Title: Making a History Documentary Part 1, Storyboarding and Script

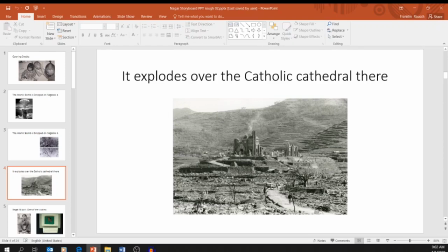(4:09)
So the next part of my storyboard was how it exploded over the Catholic cathedral there. And again, there's this image that's just really devastating that depicts what's going on here. And then I wanted to focus a little bit more, but instead of talking about Nagai Takashi, I decided to talk about his wife.
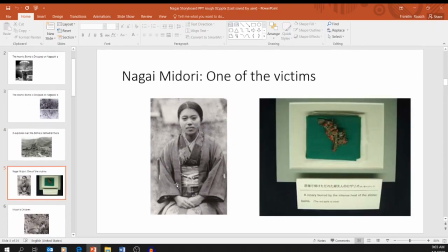(4:27)
And I noted how she was one of the victims of this blast. Now, one thing I want to point out, like I said, documentaries are visual, so you want to find good images to use. And one thing I made a mistake here, you should really only have one image per PowerPoint.
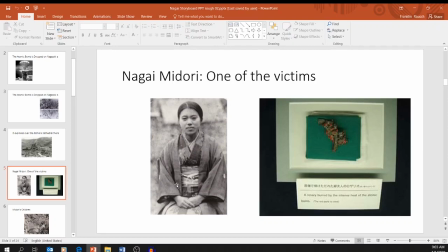(4:44)
Like I said, I'm learning how to do this myself. When you watch my documentary, you're going to see, I made some mistakes. That's fine. one mistake, and I wanted to preserve those mistakes because I think that's a better way to highlight it for you all, so you can say, okay, these are some things where you can go wrong and still make I think it's a decent documentary, even though I made some mistakes.
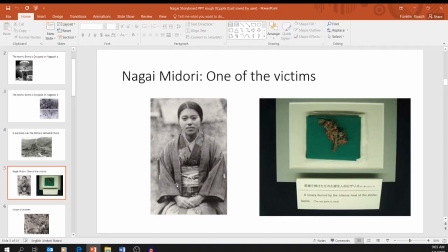(5:02)
I should have had one image per PowerPoint, not two, because what happens then is I end up making one sound file for two images, and that makes things really tricky. Remember, it should be one sound file per image, one sound file per image. It makes your life so much easier, and I broke my rule, and that made my life difficult.
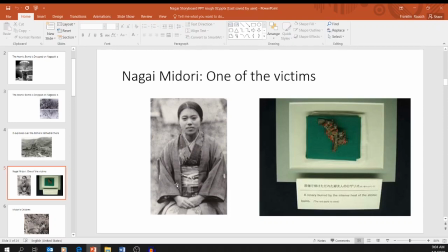(5:21)
So do not do what I did here. What I should have done was what I did up here with the atomic bombs.
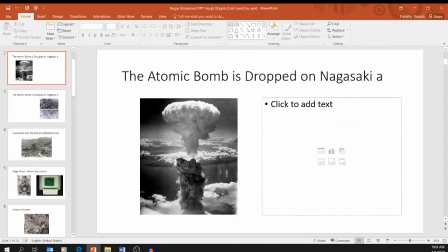(5:26)
Notice I have the same idea.
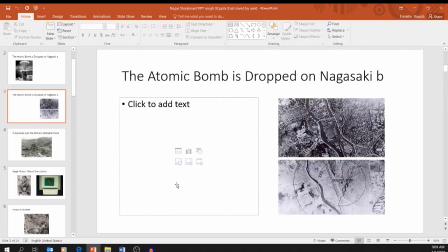(5:28)
The atomic bomb is dropped on Nagasaki, but I have A and B. And so I have the same idea, but I've just broken it up into two parts.
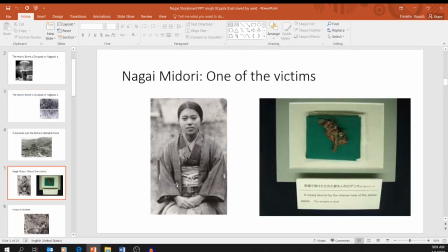(5:35)
That's why I used A and B. But like I said, I made a mistake there.
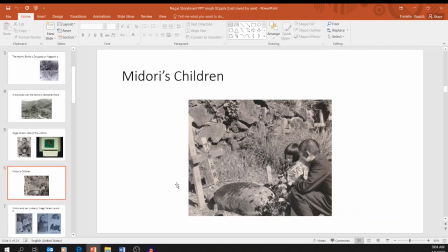(5:40)
And then I went through and I talked about the how her death... I'm sorry, I should say why I have these two images.
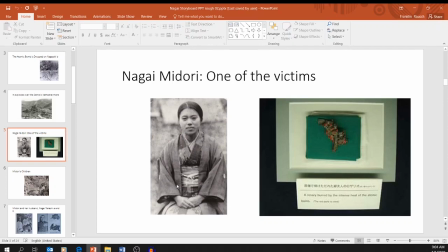(5:47)
So you have her, and then I wanted to show her melted rosary, because I talked about how she was killed, and they found in the blast, and how they found the remains. They found her melted rosary amongst the remains.
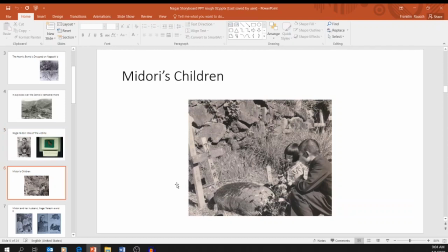(5:56)
Then I talked about how she had a husband and children, and those are the children at her grave. And then that gave me kind of room to introduce her husband. And once again, I made the same error here of having two images per slide, and I should not have done that. That makes the editing part much more difficult. So do not do what I did.
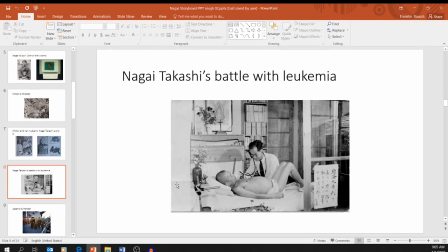(6:16)
And then I talked about how what made this particularly difficult was Nagai was suffering from leukemia, right?
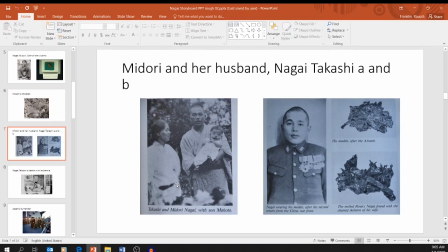(6:22)
So, this poor guy, right? He loses his wife and is now has to take care of the children by himself.
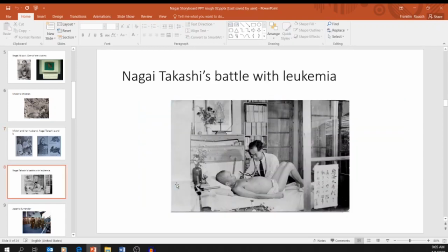(6:29)
And, he's dying. And he was a radiologist, and he got leukemia through his work. So he was this medical doctor. So this guy really has a hard time.
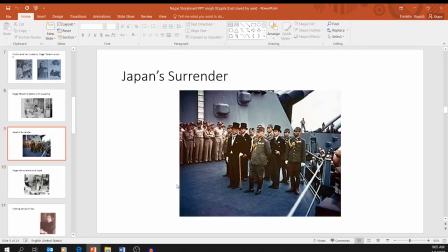(6:40)
Of course, everything's devastated, and then Japan surrenders. And a large part of what I was trying to emphasize in this video was how this guy kind of loses everything. And we can make sense of loss when we are victorious. It's like, okay, I lost family members, but at least we won the war.
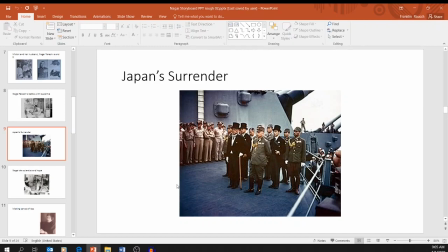(6:54)
At least their sacrifice wasn't for nothing. But in this case, the guy loses the war. And so what was the sacrifice for, right? And then I just talk about how he used science to, he was a scientist.
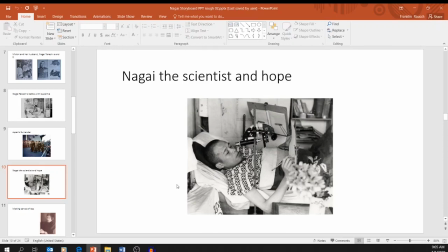(7:10)
Like I said, he's a radiologist, so he studied the effects of radioactivity in the area. And I just want to highlight, notice how the images are all connected with the main point, right?
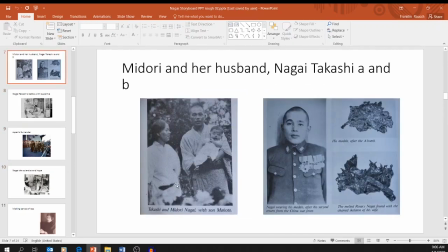(7:20)
I'm trying to emphasize here Nagai and his relationship with Midori. So I included a picture of him with her and his son, their son. And then I talked about his military service. I included a picture of him as a soldier. I talked about him having leukemia.
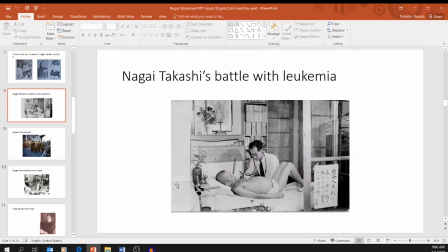(7:36)
I showed him being treated by a doctor while he's clearly suffering from an illness.
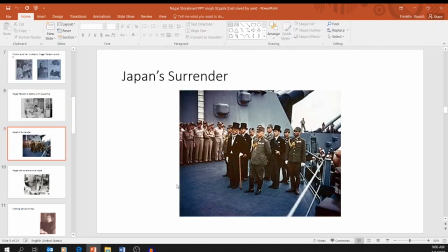(7:40)
Talk about Japan surrender. Here's the Japanese surrendering. Talk about Nagai being a scientist.
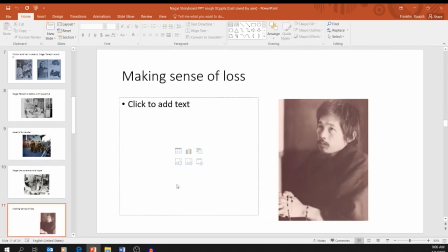(7:45)
There he is with what appears to be a kind of microscope. Then I talked about his ideas, how I tried to make sense of loss.
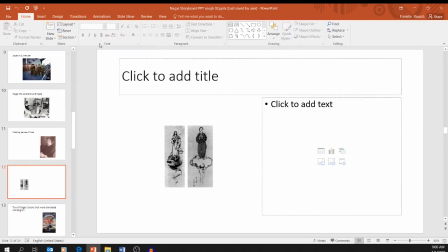(7:52)
And in particular, and I should have, just to show you, I should have done this a little bit differently. I should have made the image, change the layout, and then I can make the image bigger.
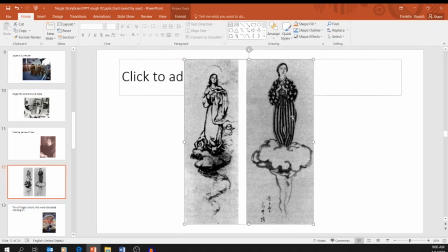(8:01)
I used this image to illustrate one of his major ideas, where he talked about Mary, the mother of Jesus, going to heaven on like a cloud, and then his own wife going to heaven on a mushroom cloud. You'll watch the documentary, so I won't go too much into detail, but you can see I've carefully chosen the images.
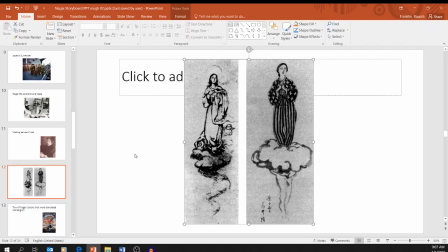(8:17)
One thing that's kind of a problem when people make PowerPoint presentations, I notice, is they'll pick a bunch of images that have nothing to do with what they're talking about. It's kind of like, this image is cool, I'll show it, but I'm not going to mention it in my presentation, and it's just kind of separate. And that's bad in a PowerPoint presentation. It's even worse in a documentary, right?
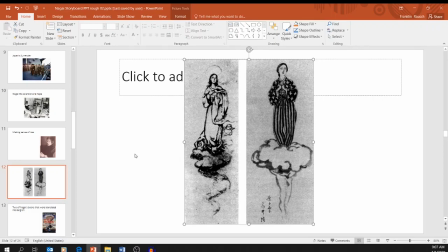(8:36)
Remember, a documentary is visual. Visuals are very important. They have to be closely connected with what you're saying. If they don't, what's the point, right? Why this visual, and why are you making a documentary? And I would go so far as to say, if you don't have good visuals, you need to do a different subject for your documentary, right?
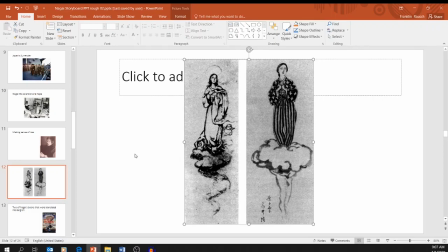(8:56)
Your documentary has to incorporate good visuals integrated with your narrative. So I have to stress, I took a lot of time to try and find really good images and make sure that they were connected.
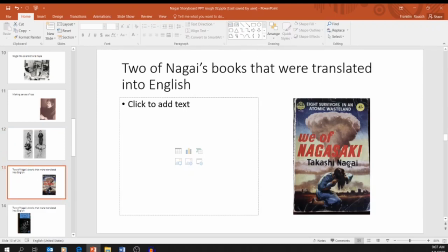(9:10)
So I talked about his books, and so I used covers of his books, which made sense. And notice I did this properly here. Instead of trying to put both books on the same slide, I had a separate slide and a separate sound file for each book.
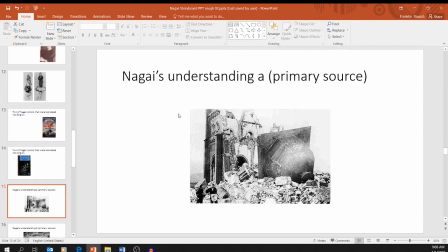(9:22)
Then I included, and this is important, you want to include at least some primary source. So I read part of a primary source that was, again, connected closely to his ideas.
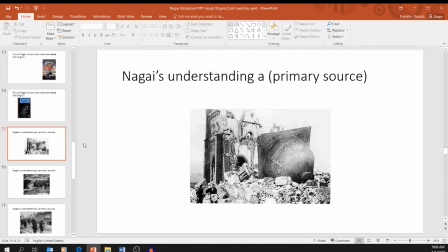(9:31)
And in those, it was longer, so I had to divide it into 3 slides. And I want to stress again, and this is the power of visuals and the power of documentaries, is you use the images and their connection with the text to really emphasize ideas.
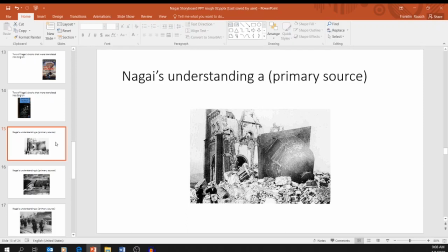(9:46)
So in the text I was quoting, Nagai was emphasizing the physical destruction and the devastation.
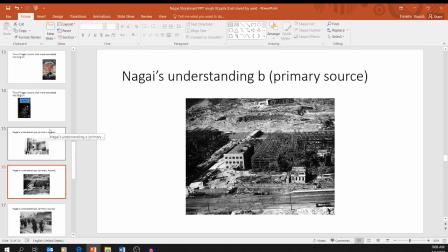(9:52)
And that's why I chose these images, because I thought they show them very well.
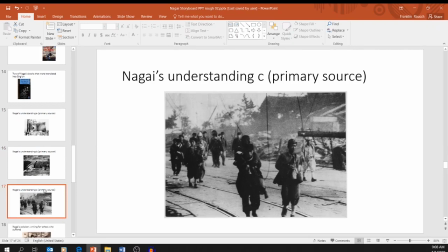(9:56)
But in the last part, he talked about this idea of being on a journey, right? Of traveling, of carrying a burden. And so I picked this image of people on a journey carrying burdens. And this is from Nagasaki. So you can see I use the image to emphasize the ideas.
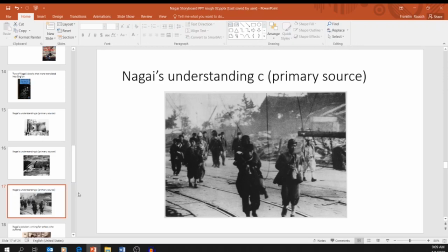(10:16)
And you may not pick on that consciously, but I think subconsciously people will pick up on that. So it's very important to carefully choose your images.
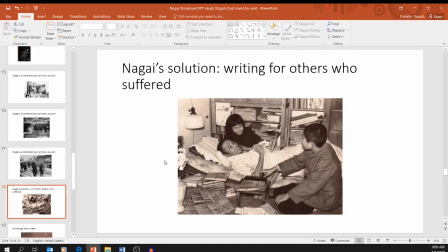(10:22)
Then I wanted to make things a little bit more hopeful, right? I wanted to kind of emphasize hope. So that's why I chose, because he was trying to emphasize that, right? He's dealing with all this suffering, but then he tries to find hope. So I chose this picture of him smiling with his kids.
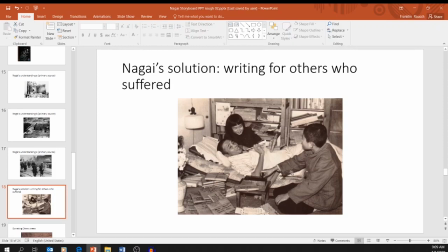(10:38)
And this shows the suffering. I mean, he's still bedridden, but this is a happy moment we have here.
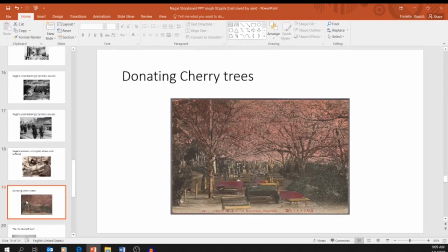(10:44)
Then I was able to find he donated cherry tree. I wanted to talk about how he used the money he made from his books to help people. And I knew that there was a story about him donating money to buy cherry trees. And I found this wonderful image of cherry blossoms at Nagasaki.
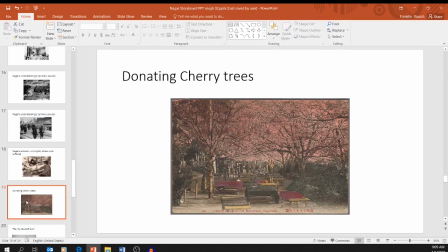(10:58)
So I used that. And again, this is where you have to know stuff, right? I knew that I had done a lot of research on him. I knew that he had done this. So I was able to very quickly find this. So this is like, say, you have to really know your subject.
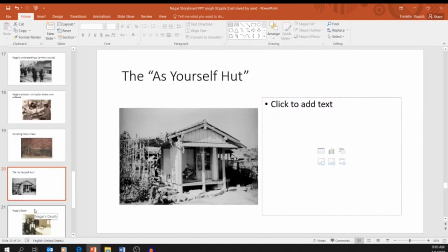(11:11)
Then I talked about the As Yourself hut. So I included a picture of the hut. And then I included a picture to mark when he died.
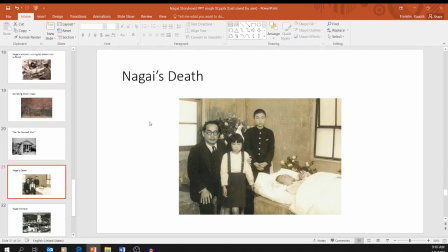(11:19)
And one thing I want to note about this, later we're going to talk about transitions and zooms and pans and things like that. So when you make a documentary, you don't want it just to be still images, right? You don't want it just to be still images. You have to have some kind of movement, and you do that through zooms. Now the question is, there's two places I could have zoomed here.
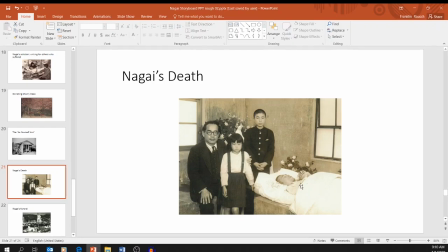(11:37)
I could have zoomed in on him. That might seem morbid because, I mean, he's deceased in this image. Or I could zoom in on the family, and that might make sense, but isn't the focus on him, not his family? Well, I would argue that the focus should be on his family because Nagai was really trying to think of how to give hope,
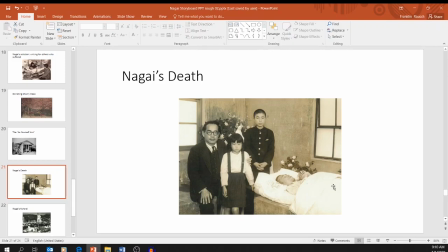(11:56)
especially to people who he knew would continue on after he died. So because of that, I chose to zoom in during the documentary of his family, and I'll talk more about how to do those kinds of zooms later. But in this image, like I said, you have two focal points, the family and Nagai.
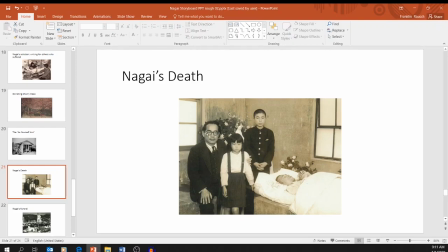(12:12)
Could have logically focused on either one, but I chose to focus on them for that reason.
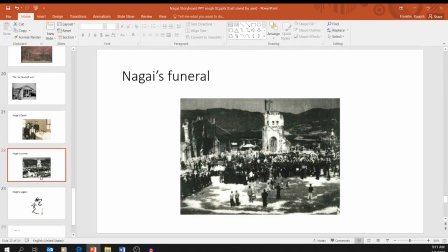(12:19)
I then talked about Nagai's funeral, and then I ended by talking about Nagai's legacy.
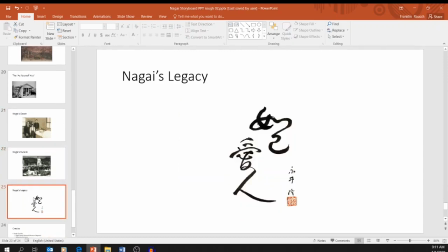(12:25)
Right?